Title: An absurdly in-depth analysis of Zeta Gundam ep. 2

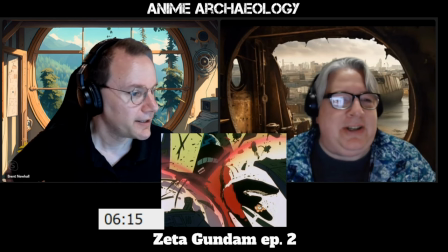I never noticed that before. that's a little detail that someone just morbidly put in there it's
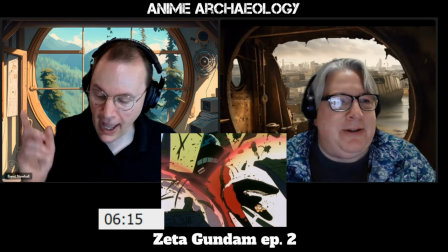just like oh okay yeah death and I think this is Macross right here
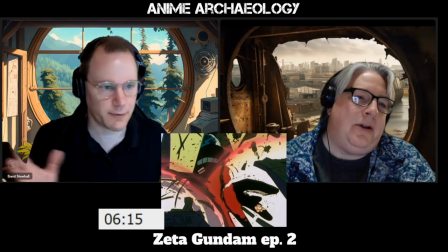oh yeah we definitely got this kind of stuff in Macross these sort of explosion people are dying and I think that's been kind
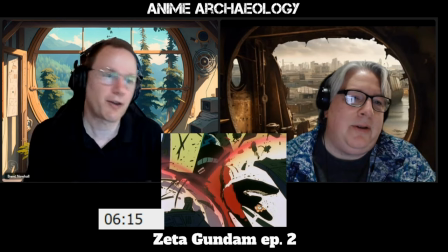of brought elevated back into Gundam now we have to show that
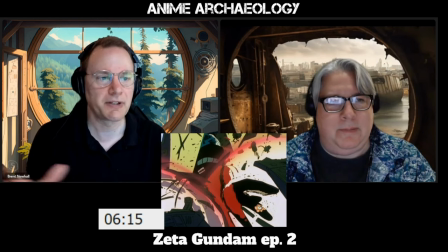which became very much a classic element of real robot in general and it's not that you don't see that kind of thing at all in original gundam um it just wasn't as lovingly detailed we're gonna make sure that you see the
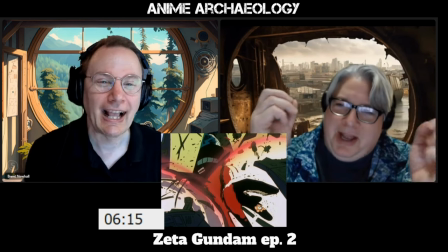moment of death right here
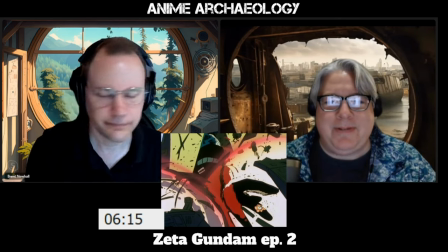in all all its horrible glory i'm also realizing every time now we cut back
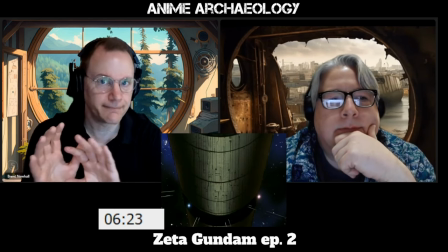to a colony we see it rotate um oh wow
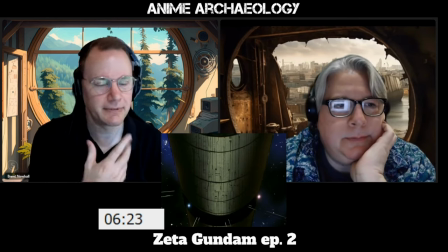yeah something that they just again didn't have the time or budget to do back the original Gundam,
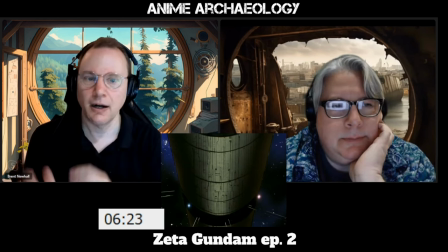but they're really making sure that there's always some spin to get it across which I also don't know how realistic that is.
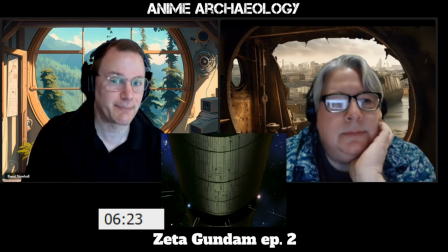That's a really fast spin. Yeah.
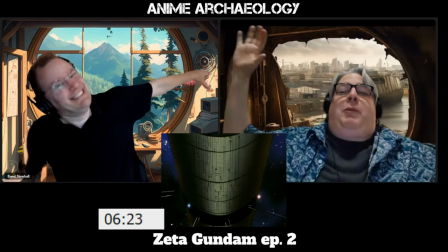You can just imagine everybody in the colony going someone pressed the wrong button, we're smashed up against the wall.
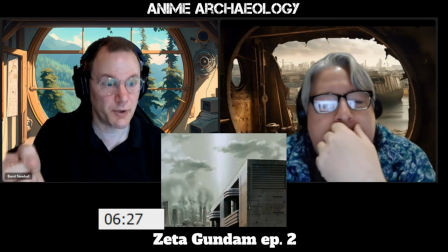And here we're getting across what you were mentioning earlier, how
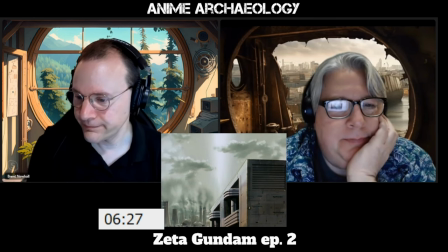industrialized and smog filled this colony is. yeah okay so now folks
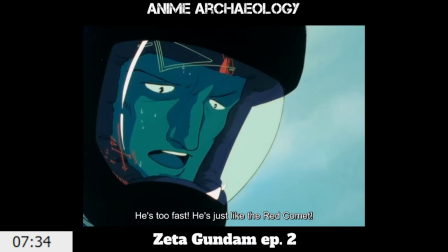are starting to realize who that is um just like the red comet ha ha ha
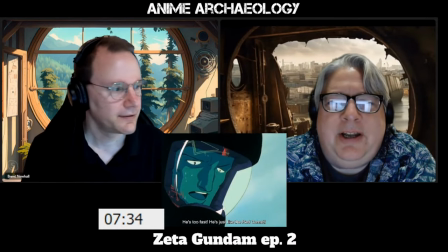sorry to tell you buddy
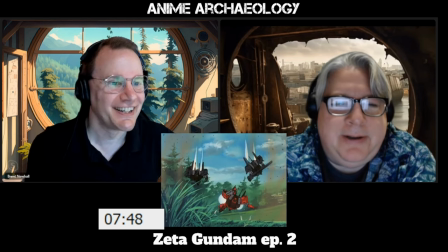check out that maneuver right he drops to like i
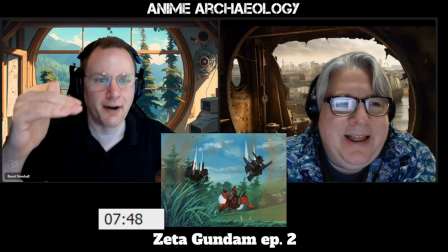mean it's probably a some distance but it was
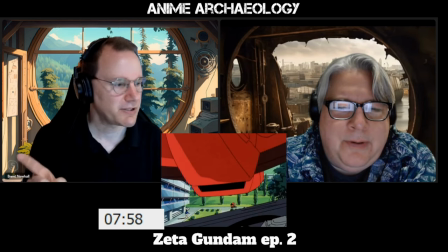I do want to point out something about the animation here.
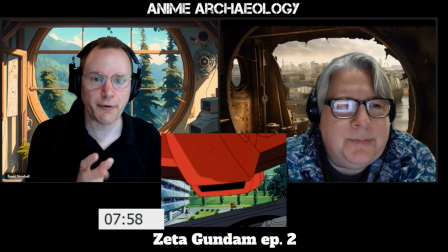And it's a good example of how it is very difficult to animate these sort of ballistic motions.
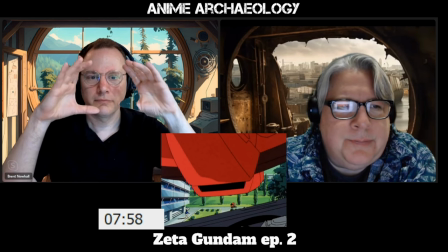Something close to the viewer and then going far away.
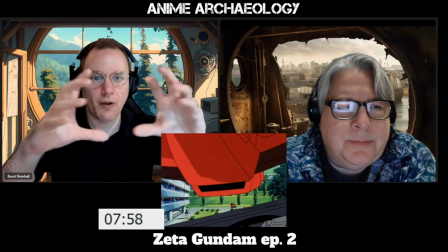Because every frame, you have to redraw that smaller. You can't just zoom.
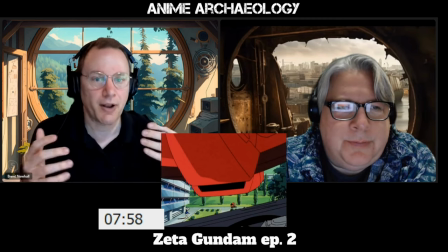Especially back in the day when you don't have any digital tools to do that.
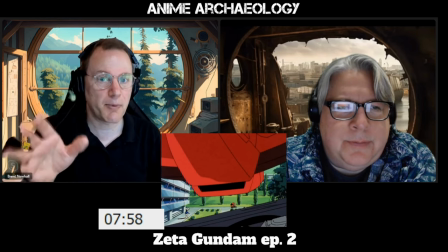You can't shrink down the thing. you can actually photocopy it that's something that people would do is they would literally photocopy the the uh
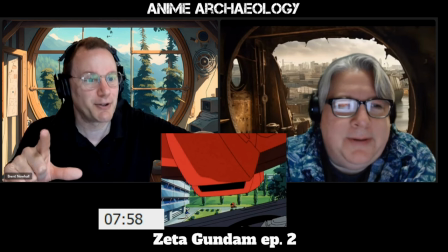cell and like set the photocopier to like 80 percent you could do that um and it would shrink it down but you can tell like all the lines shrink
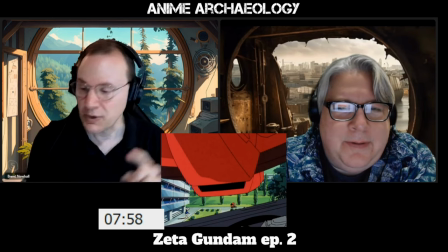so it looks weird so you notice what they do here you get these initial drawings
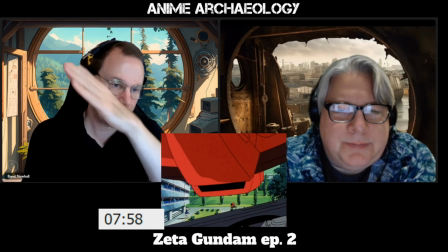of like they're so close you're just seeing a piece of the mecha then
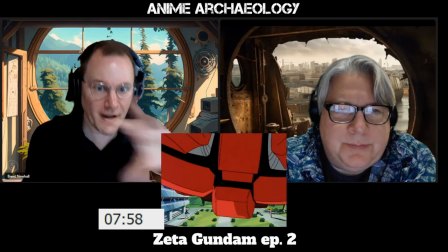and we just get those pieces because they're fairly easy to draw then very
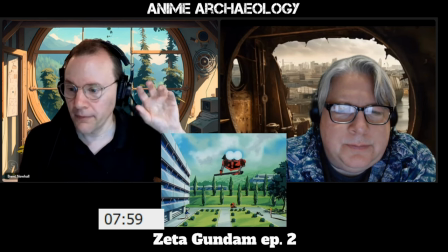quickly they are filling up a small portion of the frame
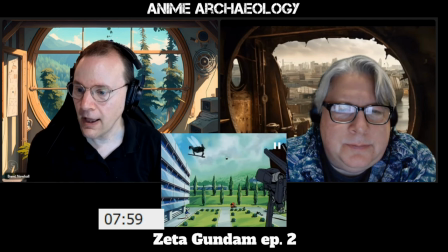and then very quickly after that they're basically dots
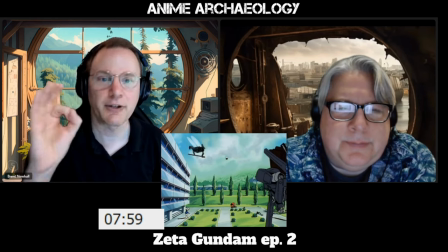yeah and this is how to do that you you um
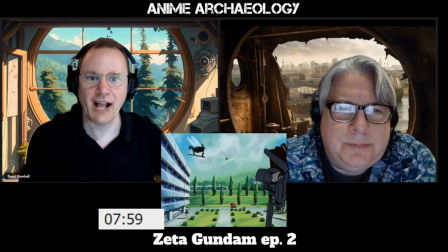do exactly that and uh it's it's just
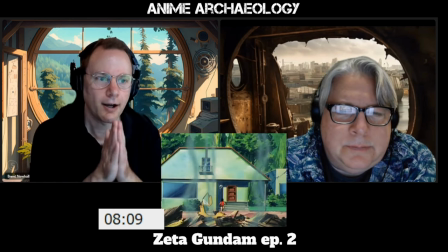smart animation all right in
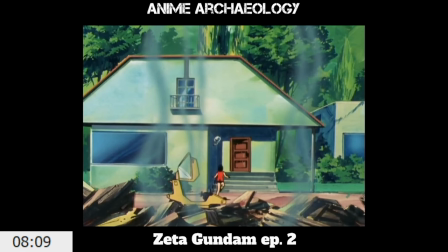early episodes of gundam it's never good when the girl runs into her house yelling after her mother.
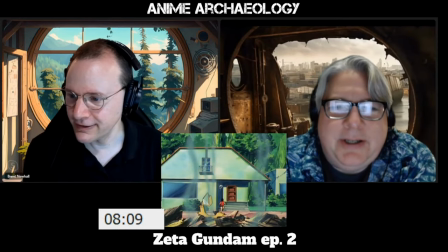Yeah. We all know where this is going. Mom's wearing her red shirt. Yep.
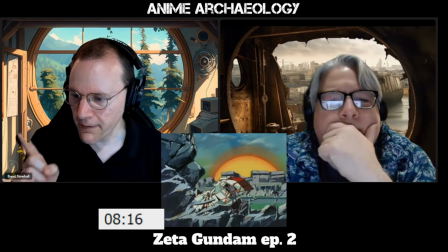So a couple things to note here. The Gundam is bleeding.
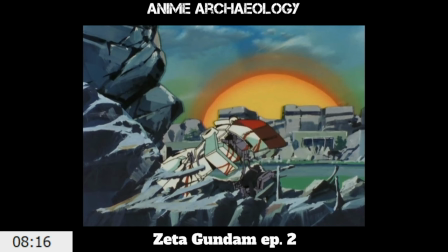Yeah. I'm like going, I know that's supposed to be like oil or something, but that just looks like blood.
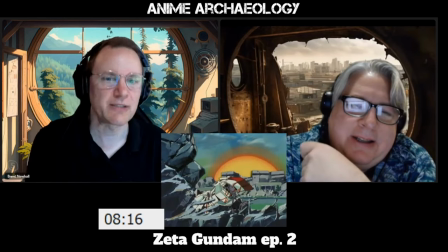It just looks like blood. And again, reasonable visual shorthand for it's dying, right?
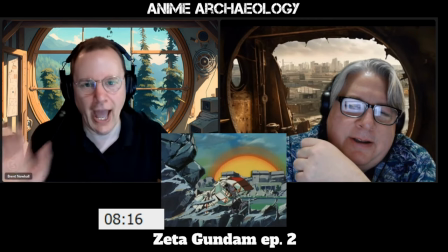It's dead. Yeah. It is weird that it's red, but okay. I think that does sort of make sense.